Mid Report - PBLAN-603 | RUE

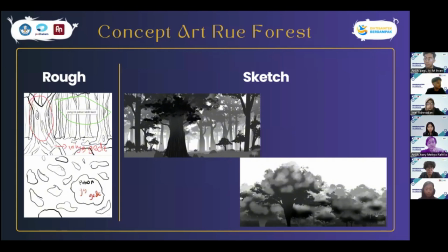(8:18)
After the flower field, we have the RUE forest.
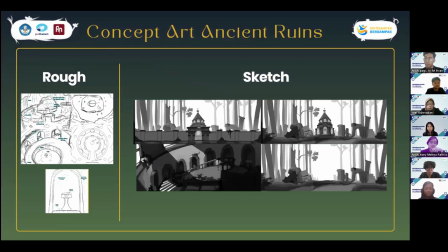(8:23)
Next. After the RUE forest, we have the ancient ruins, where after the forest, where they have been chased by wolves, they will find themselves in a place called the ancient ruins.
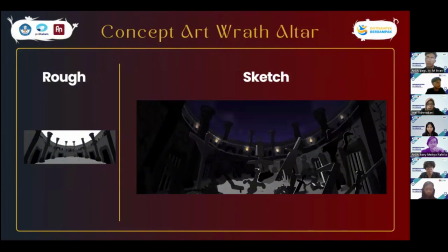(8:42)
Next. After that, they will be teleported into their altars. For example, this is the wrath altar. Next. We have the pride altar.
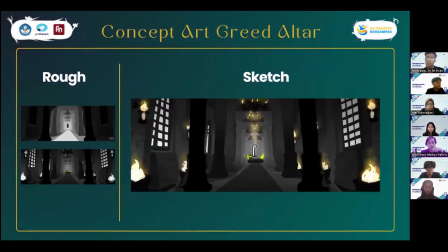(8:54)
Next. We have the greed altar. Next. We have the envy altar.
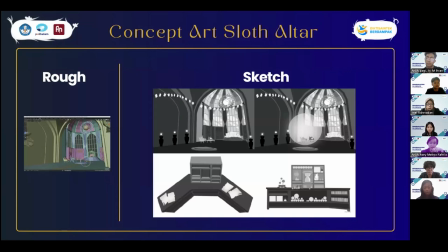(9:00)
Next. We have the sloth altar. Next. We have the gluttony altar.
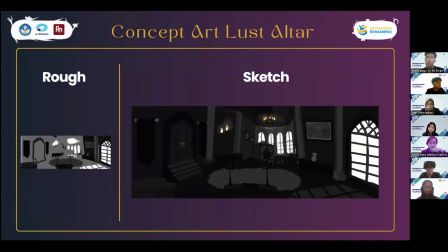(9:08)
Next. We have the lust altar. Next.
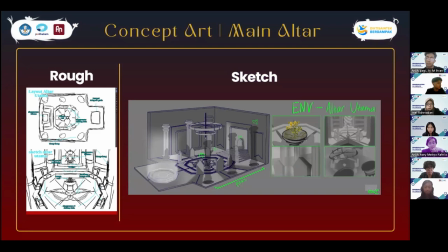(9:13)
And we have the main altar where they all will meet again. Next.
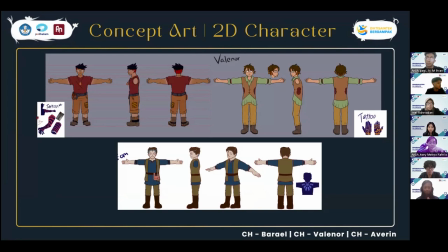(9:20)
For the concept art of the characters themselves, we have Barel, Valenor, and Edwin here, which they are representing of each sins, that is wrath, greed, and also sloth. The tattoo design specifically on them, the placement itself represents their sins.
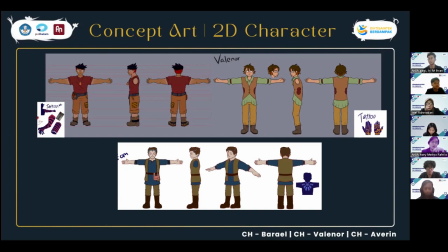(9:39)
For example, Barel's placement is on his whole arm because mainly he works in physical labor, and also wrath itself manifests in physical harm. Next up is Valenor, which the placement of the tattoos
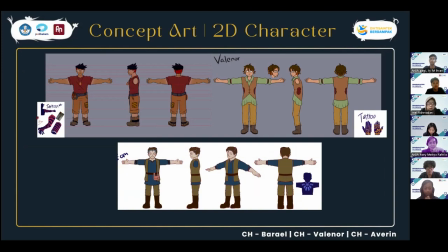(9:59)
are on the hand, where it means greed, it means taking things, it means taking things for yourself. And the last tattoo is for the back placement, where this character Avern has a lot of things on his back,
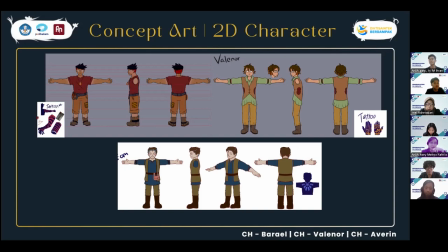(10:16)
on his spine, which makes him very much more heavy and represents sloth. Next slide.
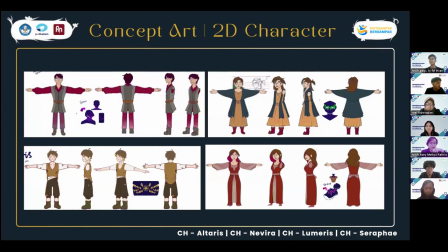(10:25)
On the next slide, we have the character Altaris, Neriva, Numeris, and Serape, with their respective tattoos being on the neck, the eyes, the stomach, and the heart, which represents their sins of pride, envy, gluttony, and lust. Next slide.
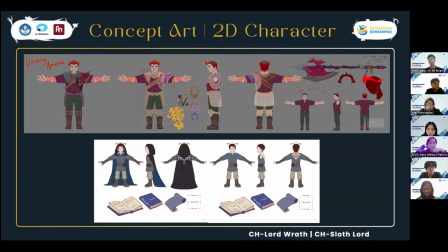(10:46)
We have the concept art of the lords, which is in Indonesian is Galang Amara, but for now I will be calling them lords. That is Lord Wrath and Lord Sloth. Next.
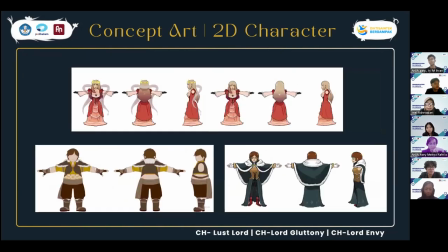(11:01)
Lord Greed and Lord Pride. Next. And Lord Lust, Lord Gluttony, and Lord Envy. On the end of these adventures, they will fight these people and claim their titles as the Dead Sins.
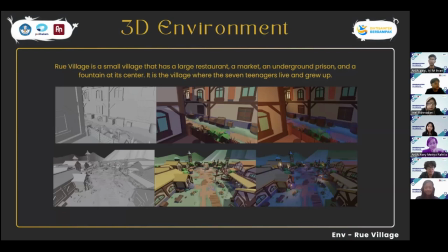(11:18)
Next up will be on Rashad. Thank you, Ivory. Okay, for the next slide, for following slides are the results of the 3D models of our environments. And here we have a RUE village, the solid view, material view, and the render view.
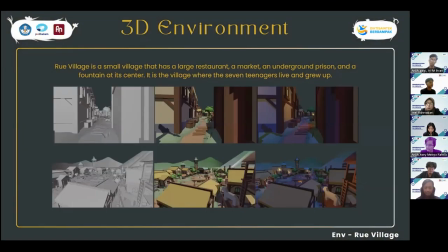(11:38)
Next. This is RUE village taken from a different angle.
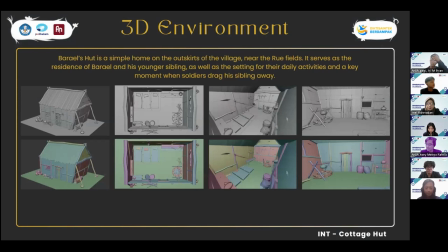(11:43)
Next. This is a cottage hut.
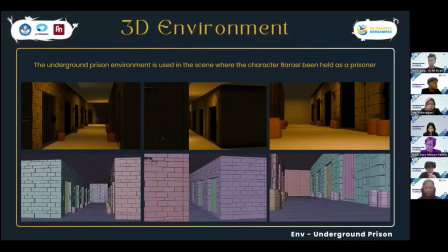(11:49)
Next. This is underground prison. Next.
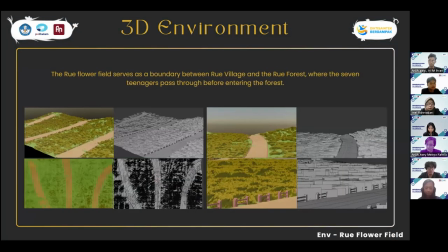(11:55)
This is flower field. Next. This is the forest.
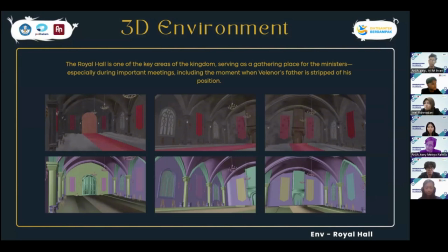(12:02)
Next. This is the royal hall. This is the ruins.
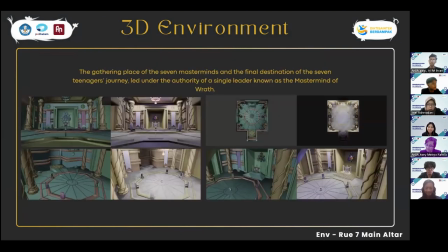(12:11)
This is the workplace. And this is the main altar.
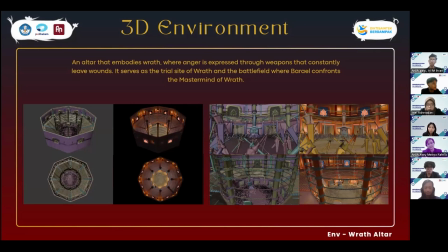(12:21)
This is altar of wrath. This is altar of greed.